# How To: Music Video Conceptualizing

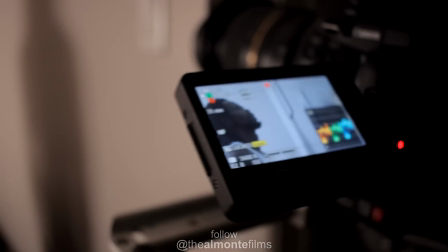And so I didn't want to introduce the reds and the greens until much later on. His bedroom is mostly white.
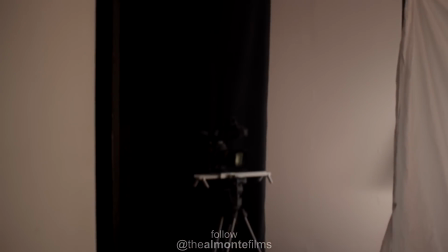The red blanket really sticks out to kind of indicate that red is going to be a color of rest,
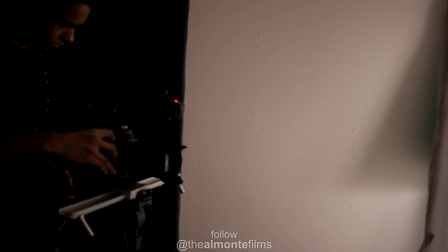a color of kind of a break from what he normally does in his day-to-day life.
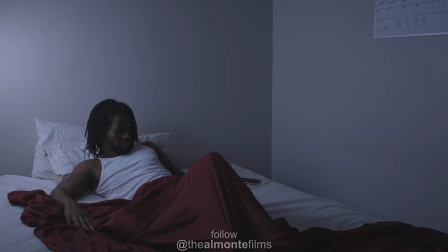Toward the end of the video, it kind of almost suggests that he was so high out of his mind that nothing in the video really happened.
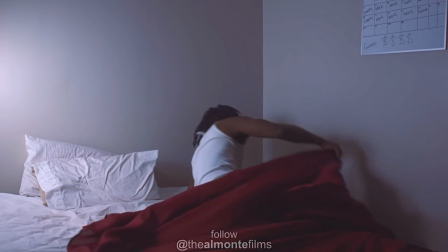Once he has this devil's lettuce, the entire music video is a visualization of who the character wants to be.
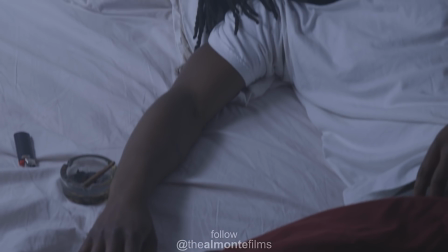He's asleep by the end of the video after the credits to kind of show that this is a cycle that's probably going to repeat itself.
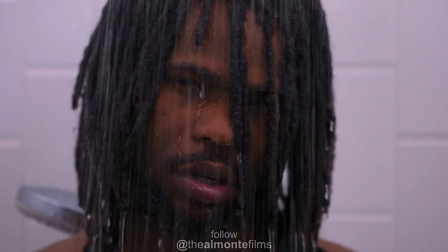Just as you keep seeing him wake up day by day.
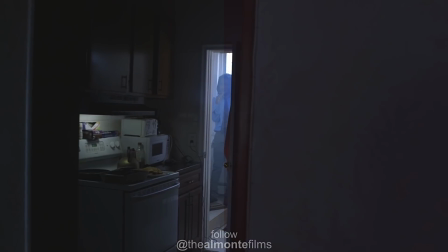The use of mirrors in this was very important to me because a mirror is when you have to look at yourself and all that you are.
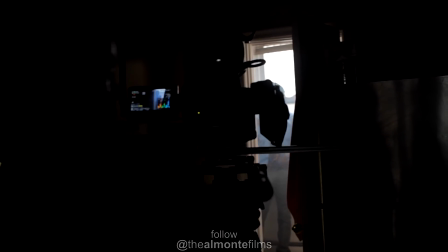You can see him looking at himself in the mirror in two scenarios when he has to wake
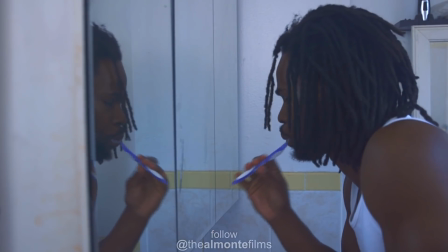up for work and contemplating the inevitable same thing he has to do every day,
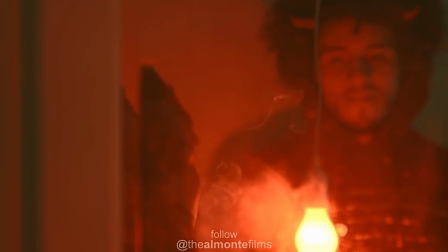versus when he's looking at himself in the mirror, seeing the devil over his shoulder smiling later on while he's smoking the devil's lettuce.
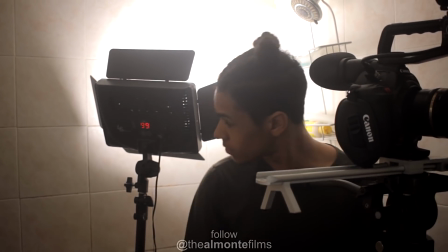Why'd you set up the lights behind the light?
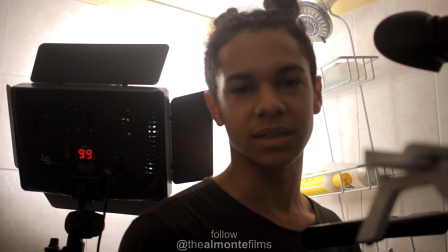It seems more natural in how a bathroom light actually operates is more realistic, because a bathroom light floods the whole bathroom from the top down.
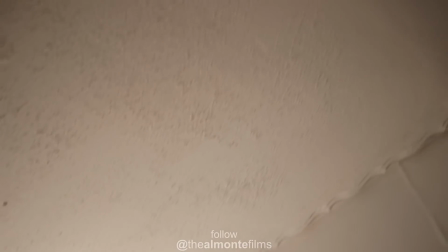So what you would do is, since this light is actually warm and I wanted a cool light,
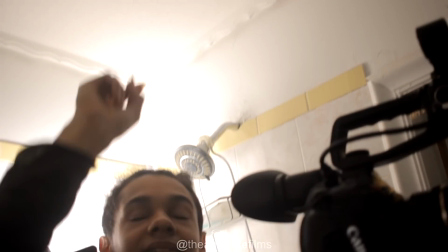I just took this light and bounced it off of the ceiling so that it could drape over the subject,
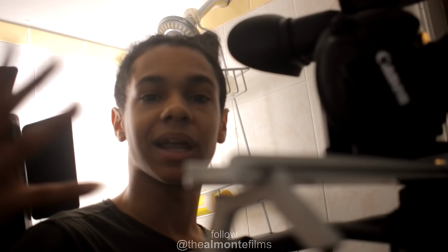as opposed to like a hard light that's concentrated on it.
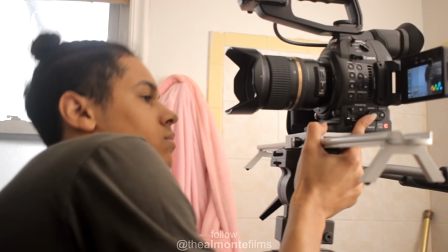It just looks very even because we have the window backlight and then we have this coming right, bouncing right off this corner into his face.
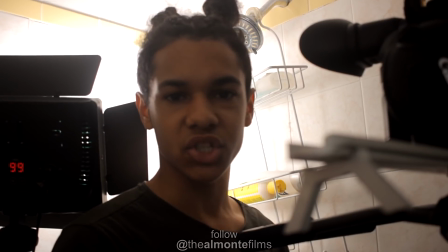Nice and soft, so you don't get crazy shadows. It just looks like life, basically.
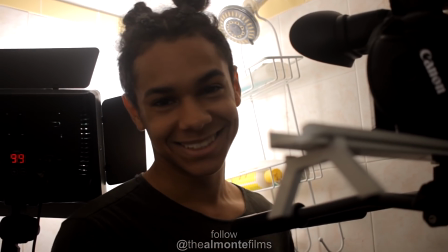It looks very immersive. Then we have the fog lifting the shadows also.
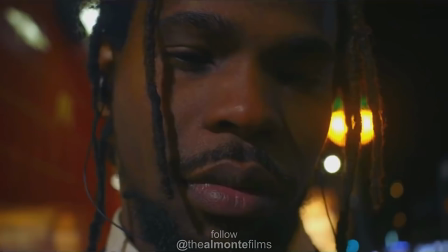If you look in the video, there's certain parts that he starts to lose time and really dissociate from his reality.
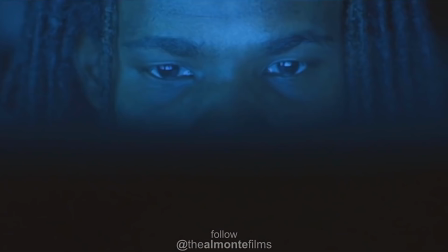And that's shown on how reality is blurred by the fact that he's wearing a
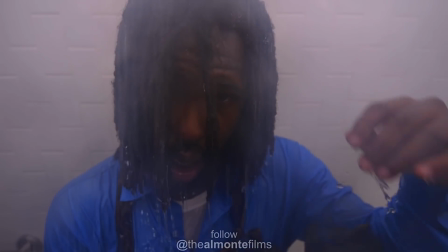suit while he's taking a shower or sleeping in his work clothes.
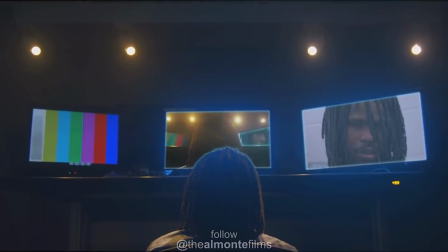His work life that he's dissociated from is slowly starting to bleed into his life.
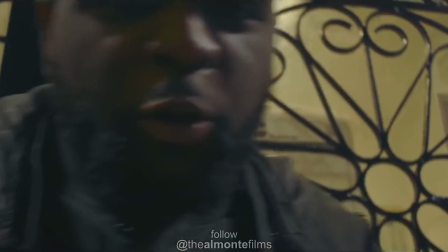It's almost like today is happening faster than yesterday did, until it's like, enough is enough, he wants to change, and he goes to this guy and smokes the devil's lettuce.
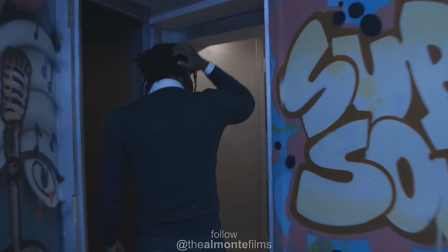As many people that live in poverty and are subjected to the cycles of corporate America do,
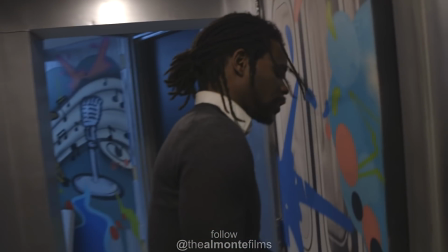often turn to stimulants to try to find greater purpose.
What's going on, Felipe?
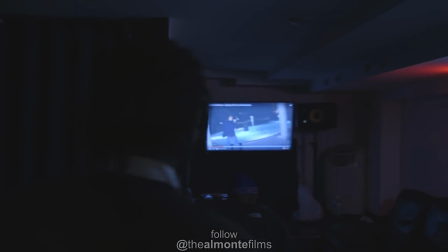What's up, y'all? Randy. Tony, what up, my bro? Been all day, huh?
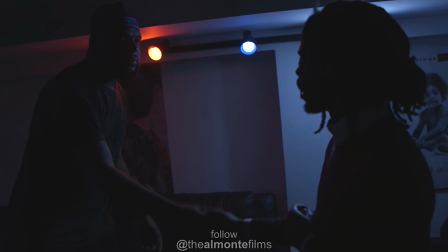Ever. Come on, man. You know me, bro. Yo, so what's up, man? The asshole there, I gotta really move quick, so I'm trying to get that word.
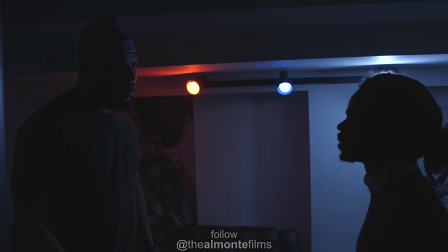Get what? I seen you on the corner the other day. Oh, you talking about the woo-wop? Yes.
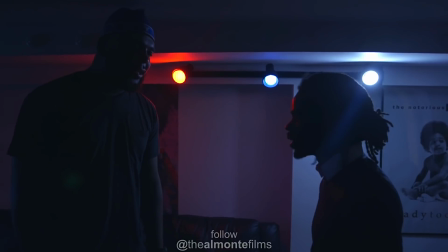You called it some funny shit when you was on the street. Yeah, the devil's us. Devil's us. Okay, so what's up?
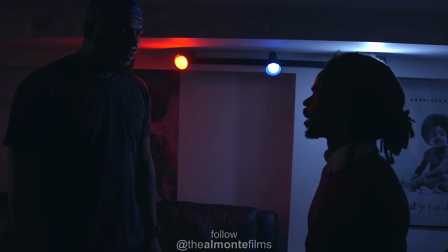What you got for me? I mean, only 50 for now. Then you say you got 50.
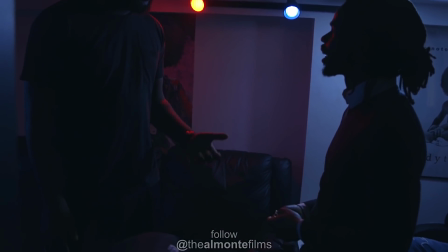Yeah, I get
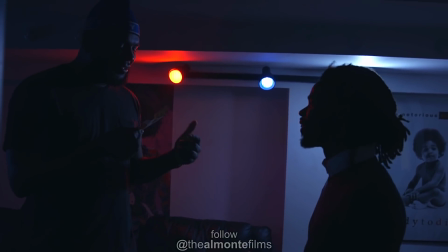that. No niggas work 9 to 5s. I can't be out here getting money like you, man. Come on, something like that, man.
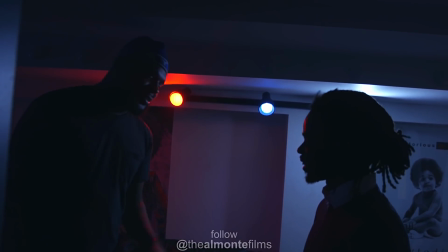You need to play the Travis one, bro. You need to get some money. Sure, holla at me, bro. Listen.
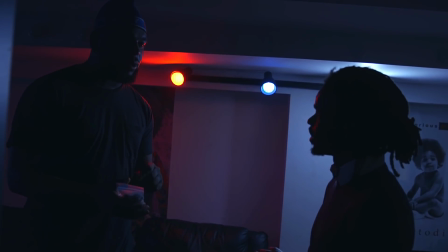This shit right here, bro, this is not regular weed, bro. It's not regular weed. Every drug dealer.
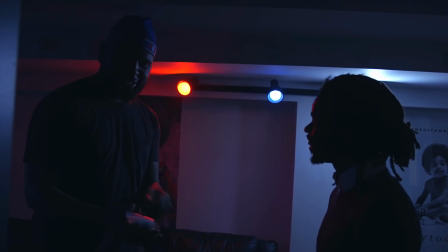Nah, I understand about what you're talking about, but what I'm telling you is that this is not regular dope, bro. I don't even smoke no more because of this shit, bro.
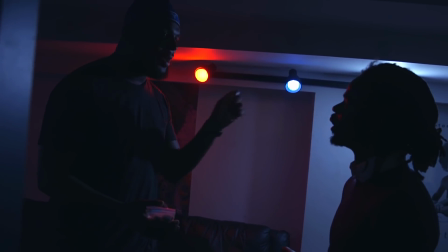Just listen. I know you and nigga like to get high and vibe and No, nigga, I'm stressed.
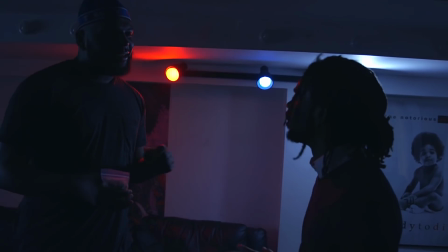I'm trying to just chill, nigga. So is that gonna help me out? Yeah. I don't care if it's regular, whatever. I'm trying to be regular.
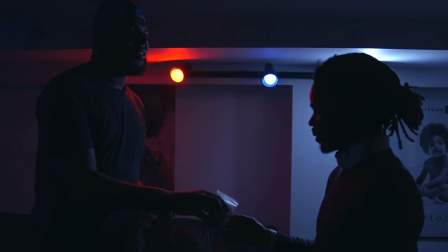Listen, it's called devil's lettuce, but you might find God. You feel me? Yeah, hey, man. You know, I'm atheist.
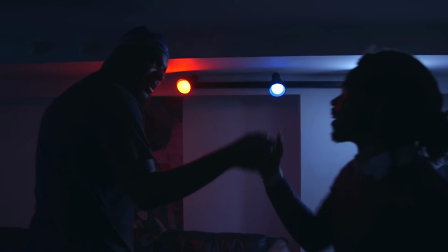Hey, listen. Right. Say less, man. Yo, all right, man. Be safe, yo. Right. Same to you, bro.
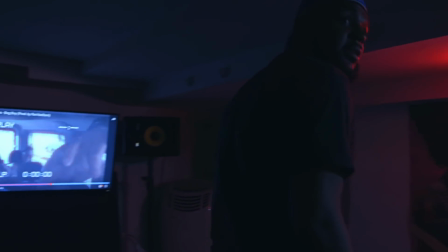Gotta get me safe too, bro. All right, man.
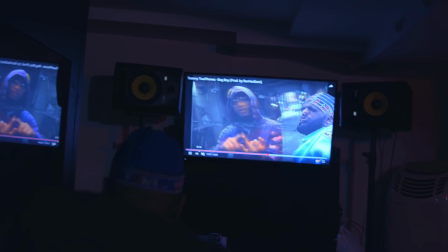I can't really take credit for anything besides the blocking and the composition of this long one take shot, because that was just them being them. It was just candid. They were pretty much improvising.
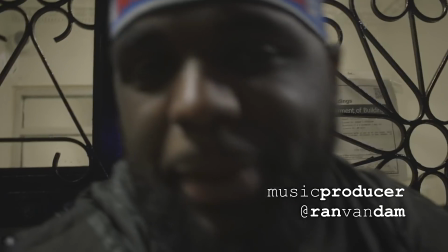Fun fact, the guy that played the dealer in this is Rand Van Dam. So he produced this track as well.
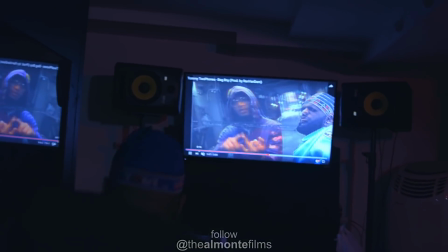Cool little cameo. You could see him in the background watching one of his videos.